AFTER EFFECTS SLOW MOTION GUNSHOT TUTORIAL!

The problem with crisp VFX is that they stand out, right?
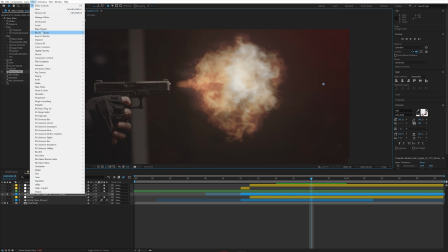16:22 Because of that, by going to Effects, Blur and Sharpen, and selecting Fast Box Blur, this is just easier on the program, and in this case, we don't really need a high fidelity motion blur effect. By turning this on and putting on something like 2, you can see that it takes a lot of the edge off. More than that, while this is a slow motion particle explosion in space essentially, it's still good to keep it a bit blurred because it still has motion and energy behind it.
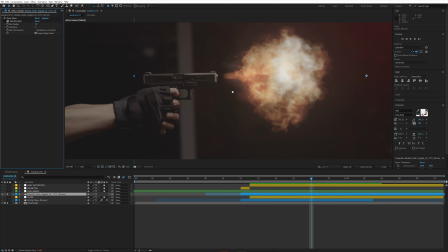16:57 So if I turn this on and we zoom back out a bit and we turn it on and off, you can see the difference that we're starting to make in the assets we introduce. Let's bring it back a few more layers and see what we're working with. Now, if I go back out, you can see I have another layer here, an adjustment layer, and it is called Flash.
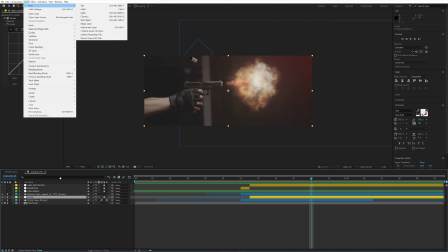17:19 The way you create new adjustment layers, you go Layer, New, Adjustment Layer.
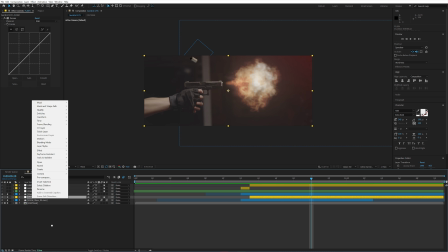17:24 Once you create one, you can always right-click and rename it just so you know what you're working with when you come back to revisit the project.
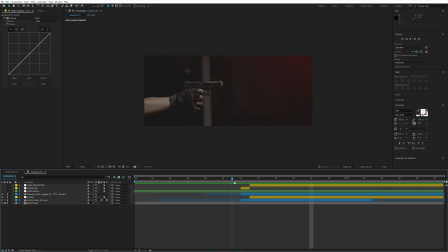17:33 Now, what this layer does, guys, is if we go frame by frame here, and I select it, and we start having the Maz Flash come through right there. This is a simple layer that it has a curves effect by going to Effects, Color Correction, selecting curves, but we're not actually going to manipulate in any form of way.
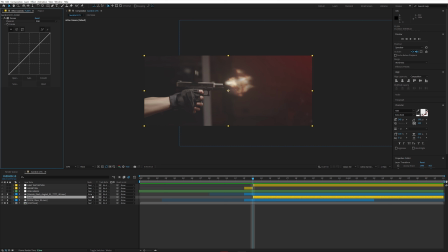17:52 I just want to change the mode of the adjustment layer from nothing to add. Let's see what this does. As you can see, it simply brightens the whole scene and it introduces extra luminance.
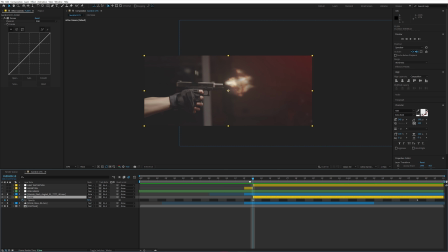18:07 The reason why this is important is because when a light-based effect occurs on screen, it should affect the luminance of the whole image. Of course, it was not filmed, so it didn't do that on the day, but we need to still introduce some of that in post-production.
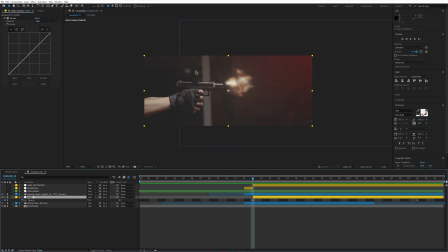18:24 Now, I hit T here by having my layer selected to bring up the opacity. And as you can see, what we did is we set it to 50%, hit our keyframe to introduce a keyframe right here, and then by scrolling through, we're going to bring it back down to 0.
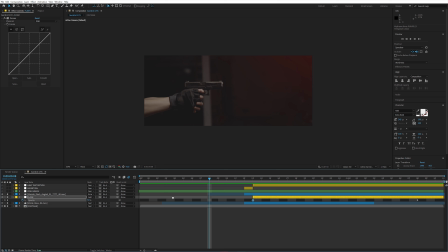18:42 And what that does is it creates a flash that gradually fades out alongside the Maz Flash, and it's kind of like a cheap way to reintroduce some light illumination as our VFX asset takes place.
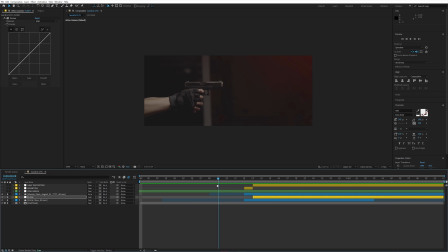18:56 Right there, guys. It's subtle, but trust me, guys, when it comes to visual effects, subtle things like this go a long way. What we have after that, guys, if I go right here and we bring this back in, is I have a Cinegrade layer, guys.
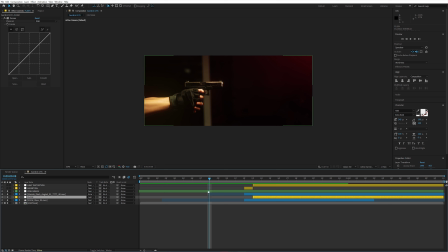19:14 Now, this is the overall color grade and Cinegrade kind of like cramped in into one layer. And of course, if you want to know all about my techniques when it comes to these very important steps to achieve a cinematic image, then make sure to check the Gorilla Filmmaker program, where just like in this tutorial,
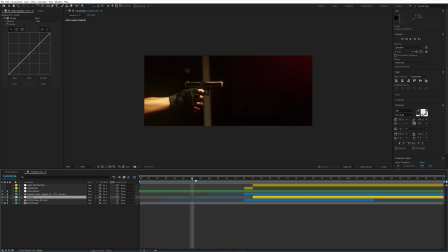19:33 I take you step by step in the course of my technique, my methodology, and what effect I use to achieve the images that I do. So with that set in place now, we can see what we're working with. If we hit play, we're almost there, right? Boom, we have the Maz Flash, we have the bullet shell, and we have the overall illumination happening in space.
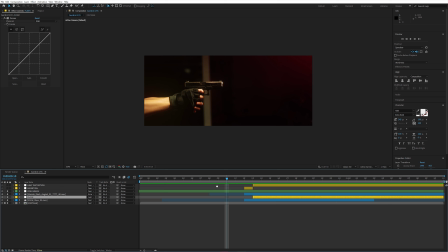19:54 But believe you me, we're not done then. I have 2 more effects that we can put in place to really put the cherry on top on this overall scene. And that is 2 effects. One I call inversion.
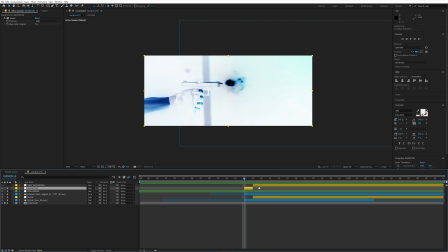20:08 If I go over here, guys, and I bring it up, it's literally an adjustment layer by going to layers, new adjustment layer.
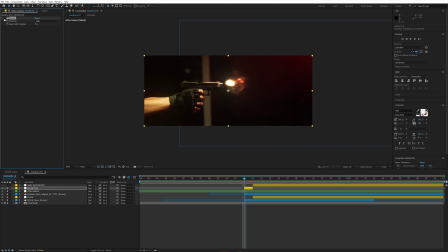20:16 Then we cut it down to a single frame, right?